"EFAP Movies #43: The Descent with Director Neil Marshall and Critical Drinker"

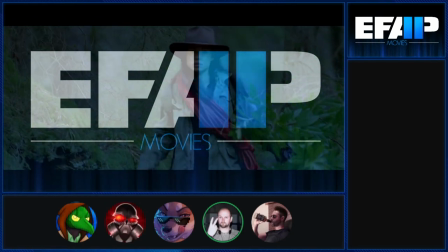1690s
Because she switches from being hero to villain from moment to moment. This is a really strong,
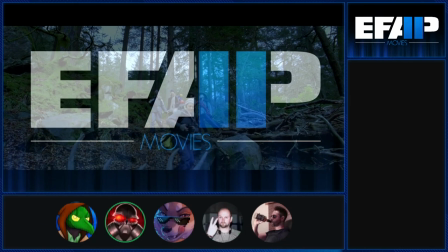1695s
layered, complicated character which you'd love to see more of in film. and we'll get there but
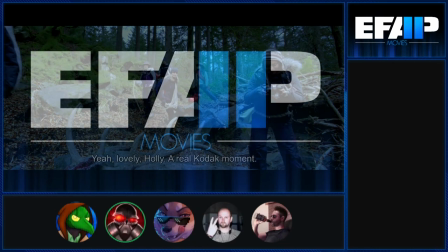1700s
the payoff you do give to her is not something you see in stories really ever.
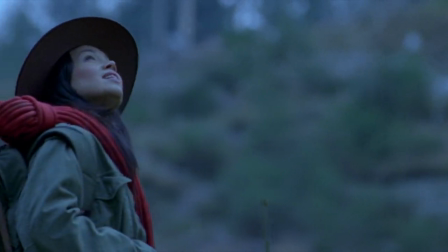1706s
Is that hat there supposed to be an Indiana Jones reference? No, definitely.
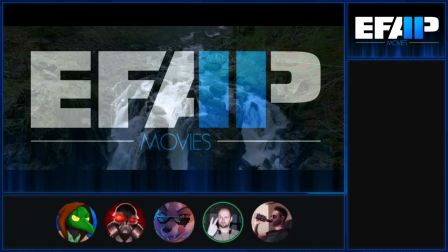1711s
There's a touch of the Indiana Jones in the hat for sure. This is the happiest the characters can be so a little Indiana Jones hat makes us feel good.
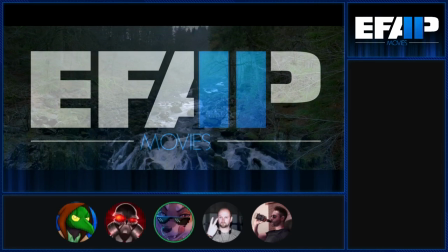1719s
Yeah, adventure. And also,
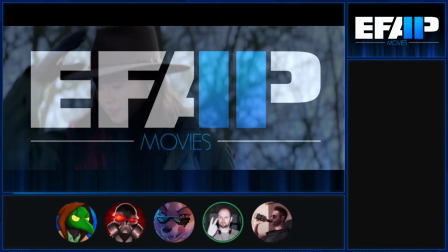1721s
we missed a beat before but one of the characters basically lists off a whole bunch of shit that can happen when you go down caving in terms of how it can kill you,
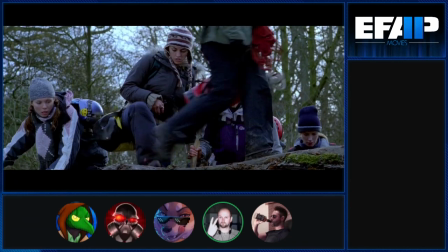1730s
how it can drive you mad.
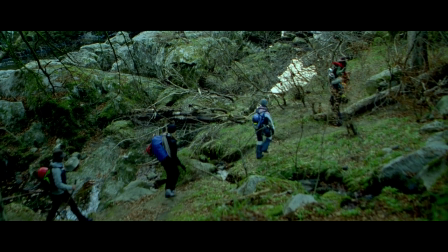1731s You can get dehydration, disorientation, claustrophobia, panic attacks, paranoia, hallucinations.
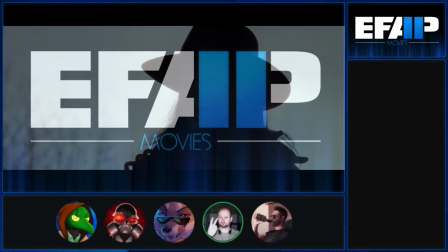1739s
Cause you illusions and all this kind of stuff. Basically everything that she says happens later in the film.
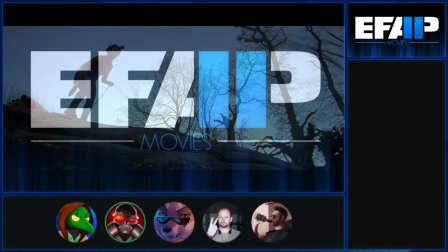1744s
Pretty good use of green, I assume, there. Some big piece of green.
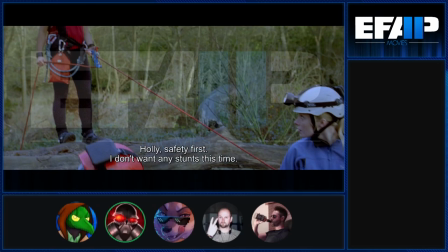1753s
It's rare to find holes that big in Britain, unfortunately. They must be cold.
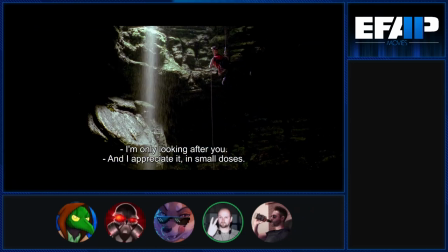1759s
This was literally just across the road from the cabin, but you can't tell. That's the miniature in the background there, that miniature cave.
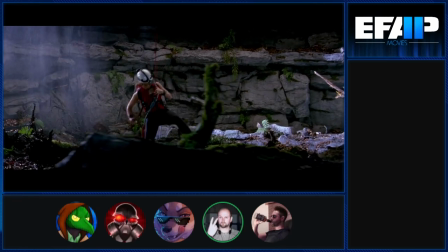1766s
It looks pretty good. Yeah, it was like 15 foot tall. It wasn't exactly small.
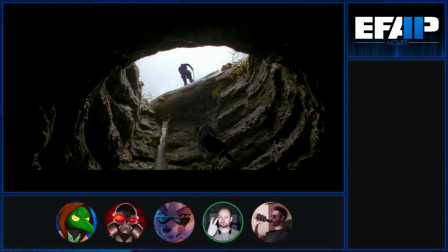1772s
That's obviously set. I think there's another shot in a second of the miniature. Do you remember how the water was created in the miniature?
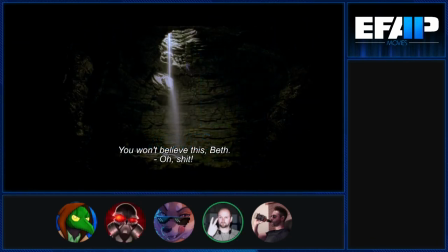1778s
I remember it being, it's not water, right? Salt. Salt, yeah. Salt. That's the miniature there.
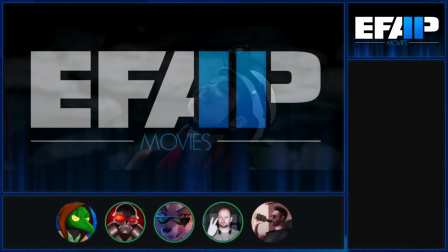1783s
Salt, really? I had no idea. That's great. Wow.
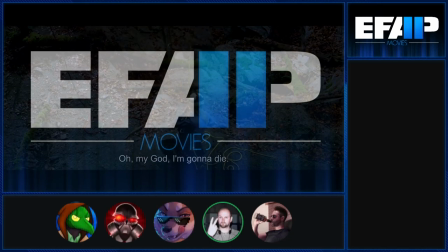1785s
I had no idea. interesting all these little really old school tricks really old school tricks yeah well this is the stuff i love about filmmaking you have like
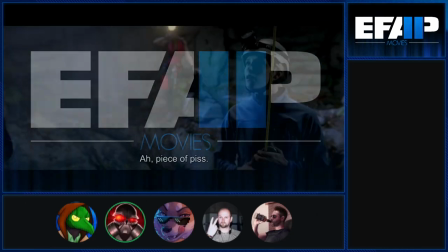1793s
several forms of recording this whole section and they're all pieced together and they create like one understandable progression oh yeah which is really strong the
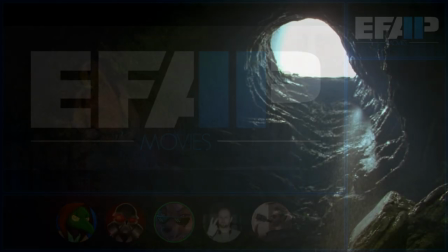1801s
way your mind can like this yeah this is the shot that this is the the quote unquote miniature but it
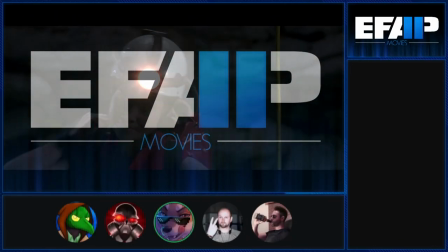1807s
looks just real it just looks real they did such a fantastic job on it It'll always look good.
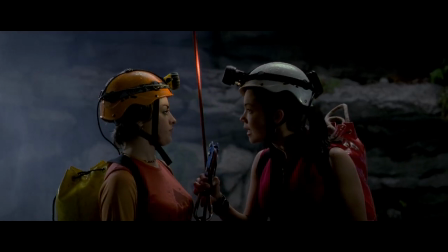1813s Holly, we do this safely in order following my lead, okay?
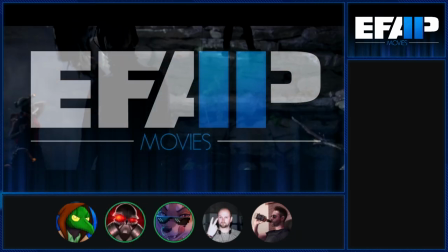1817s
How very adventurous and gung-ho of her to come down so quickly down the rope.
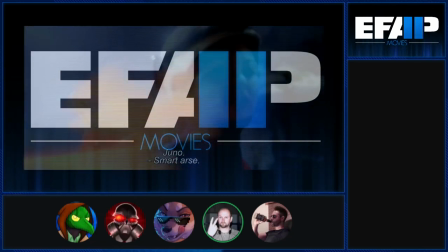1824s
It's kind of interesting. I didn't really think about it at the time, but it was also sort of one of the first. Not the first, but to incorporate the use of the video camera and the night vision stuff.
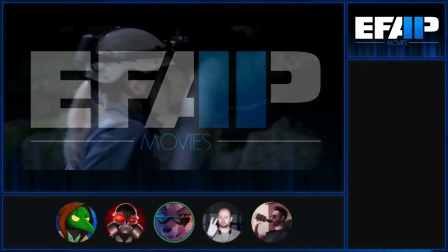1833s
Yeah, this was back in 2005 or 2004 when you made it, maybe.
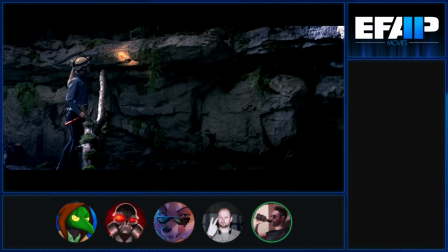1837s
So, yeah, that's going back. this would be around a bit the well just after the Blair Witch project yes after Blair Witch for sure and this is before everyone was carrying
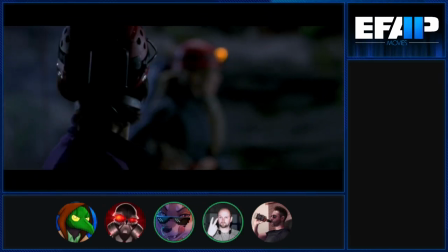1846s
around phones with flashlights and then recording stuff so you know those are before record the fucking great film as well oh I've
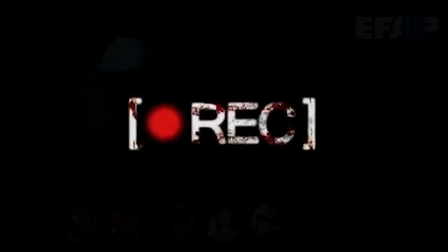1855s
heard very good things about record the bats is kind of a an interesting like not only can it be like a jump
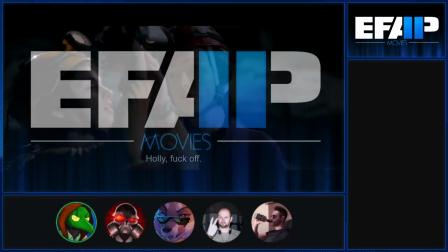1861s
scare in this moment but uh kind of a bit of foreshadowing to the nature of the crawlers and how they navigate their world.
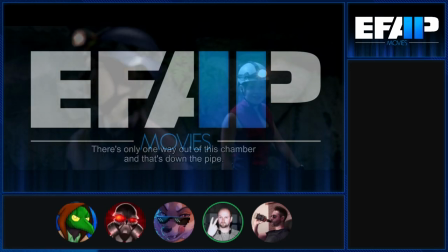1868s
It is, yeah. The sound, the way the bats work and how they survive in the dark.
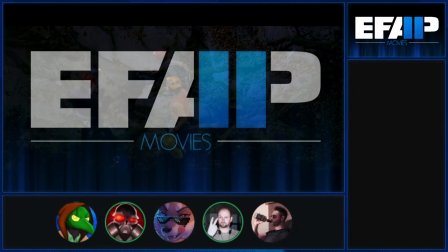1874s
There's a set of shots. There's something satisfying about that. The pick of destiny there. Well, when you've got a film that's assembled with care, you start to think, oh, everything has a purpose. Every shot has a function. I'm not just having my time wasted. There's a reason for everything.
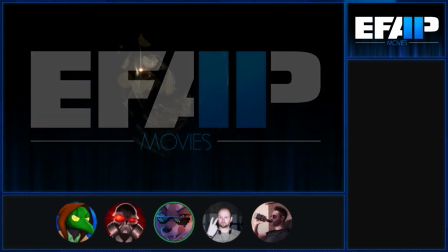1890s
It's all put together with care.
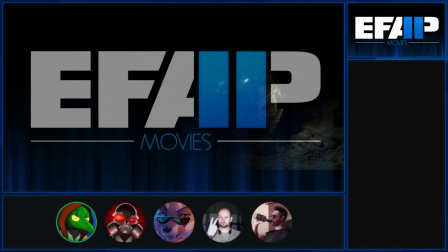1892s
These caves look really cool, but it's also, now we get into the portion of the film where all of the lighting is more or less attempting to be diegetic
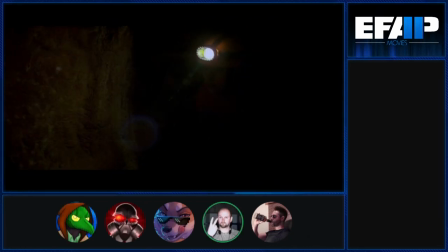1899s
right like torches flashlights it's what came out of the actual caving experience and a memory of mine from when i was a kid i went to a school trip i think i don't know must be like 12 or something like that was taking on a school trip down a mine um at some point you're you don't want to mine and they the guide said okay i want everybody to turn your lights off and um and you all turn your torches off and it was like the first time i experienced pitch black like it's not like turning a
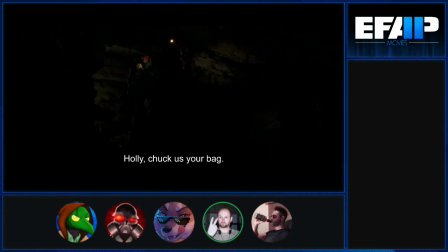1925s
light off at home it's like there's just nothing and you can wave your hand right in front of your eyes you can't see a thing